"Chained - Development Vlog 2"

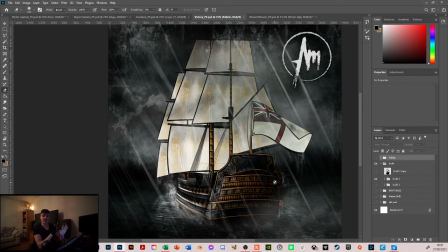(12:19)
You can slightly warp it at another like 5 degrees right or 5 degrees left without making it look too mental, and that way I can use the same assets in two different shots and make them just look slightly different.
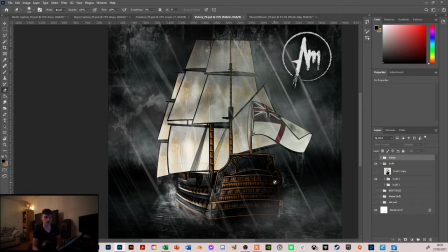(12:34)
I could just keep the same ship in both shots, like it works that way, but I would quite like to make a slight shift just to line up a bit nicer, but it works just because everything is built in different layers and assets within Photoshop. They can be slightly warped, and that gives me the option to use them twice.
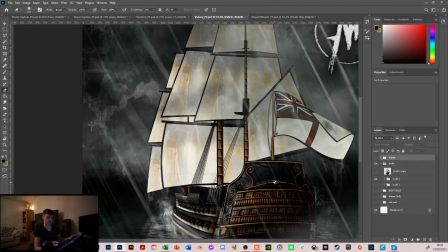(12:51)
But yeah, if you look in closer, you don't get too much of a close-up of this shot,
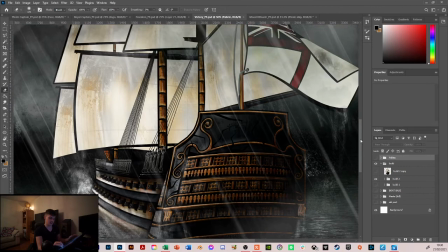(12:56)
but there is quite a nice little bit of detail in here, and I think that turned out quite nicely.
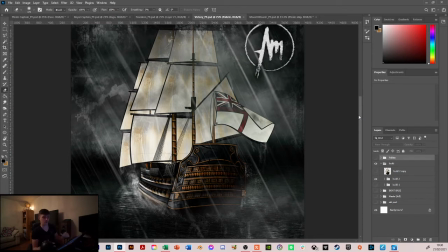(13:01)
Just using the references of the royal ships, I've slightly changed up the shape of the back, but the idea is the same. In terms of the gold filigree and the rear windows and the shape of the back,
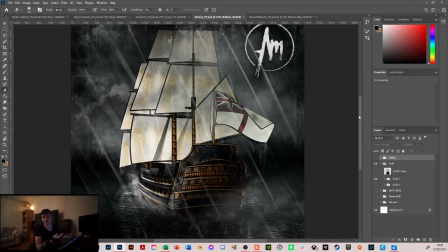(13:16)
it's a classic ship of the line for the British Navy back in the 17th century, and easily recognizable, but in my style. So happy enough with how it turned out. And then moving on to the pirate ship.
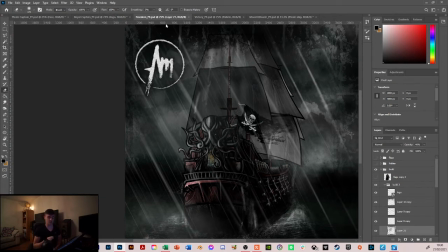(13:29)
So this one was the most recent one I did, only like a couple of days ago, but using the same sail assets but changing the shape and the color of them, using the same sort of perspective, but obviously changing the ship entirely. So yeah, this ship is obviously quite heavily inspired by a lot of the Pirates of the Caribbean stuff,
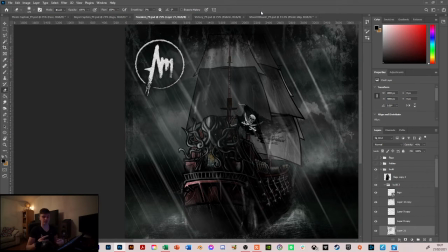(13:49)
the very extreme, elaborate, detailed pirate ships that you wouldn't really find back in the day, like the big sculptures in the back of them and the heavily inlaid wood and all sorts of stuff. I did obviously want to put my own spin on it, and as you can see, this is how it's turned
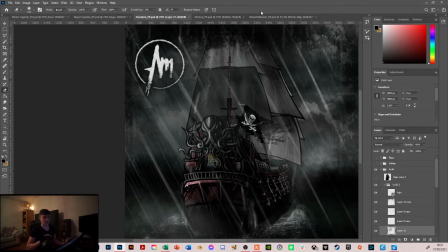(14:07)
out. Now, this did take a few attempts, and the ships did take a lot longer than I expected, but I'm really happy with how it turned out. The sail is something that I have noted to work on, because it's a cool looking sail, but doesn't quite fit my aesthetic of the strong bold black lines and the strong shapes.
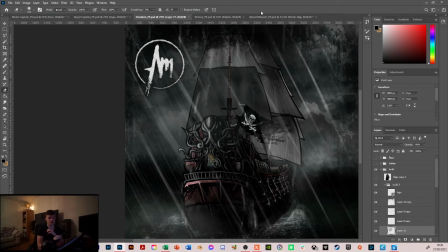(14:27)
So I'm probably going to be looking into doing that a bit different and a bit, looking into doing that a bit different, but something down the line, obviously on my mind. But this is the pirate ship, the Victory, or the Freedom, sorry, as I'm calling it.
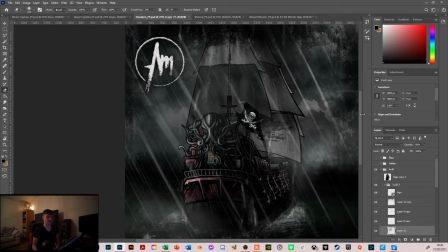(14:44)
And again, all the same sort of layered, so it could be slightly warped and slightly perspective warped. the sail can be animated, and all the big sails, or the flag can be animated, and all the sails can be slightly animated.
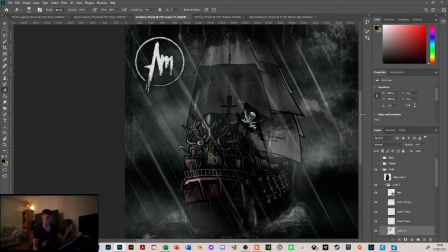(14:59)
So happy enough with how that has turned out. Obviously using all the same techniques that I had used in the first character creation. And yeah, one thing I do want to talk about is the sort of aesthetic that you're seeing around it. This is what I'm aiming for. You can see the blues.
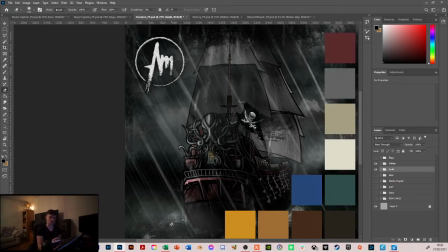(15:15)
If I pop up my palette again, you can see that this blue is what I'm using for the water and the sky, and it then falls quite nicely into my
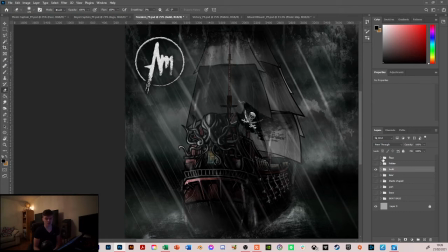(15:28)
company, or sorry, my personal branding. Okay, so one thing that I've discussed with my lecturers over the past couple of weeks is the
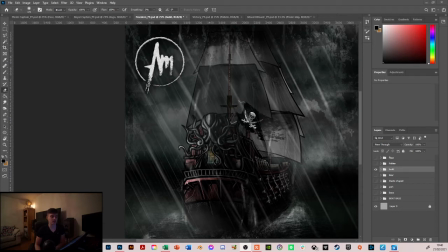(15:43)
nature of the characters and the nature of the story. As I sort of talked about in the first vlog, the whole idea of the pirates rescuing the slaves is a very romanticized idea in terms of what it was probably like back in the day. They probably didn't just rescue them for the sake of it.
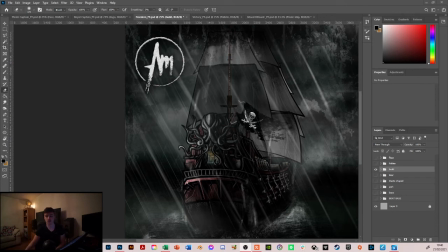(16:01)
It is a story that's been sort of thrown into cultural references in the past couple of years from games like Assassin's Creed and from the Black Flag series.
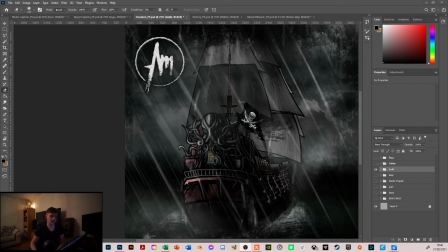(16:14)
It sort of throws a twist on who is the good guy, who is the bad guy. If you look at that ship, you'd sort of think, right, that's a scary looking ship. It's quite spooky looking, and it's got the pirate flag, and you instantly think bad guy, right?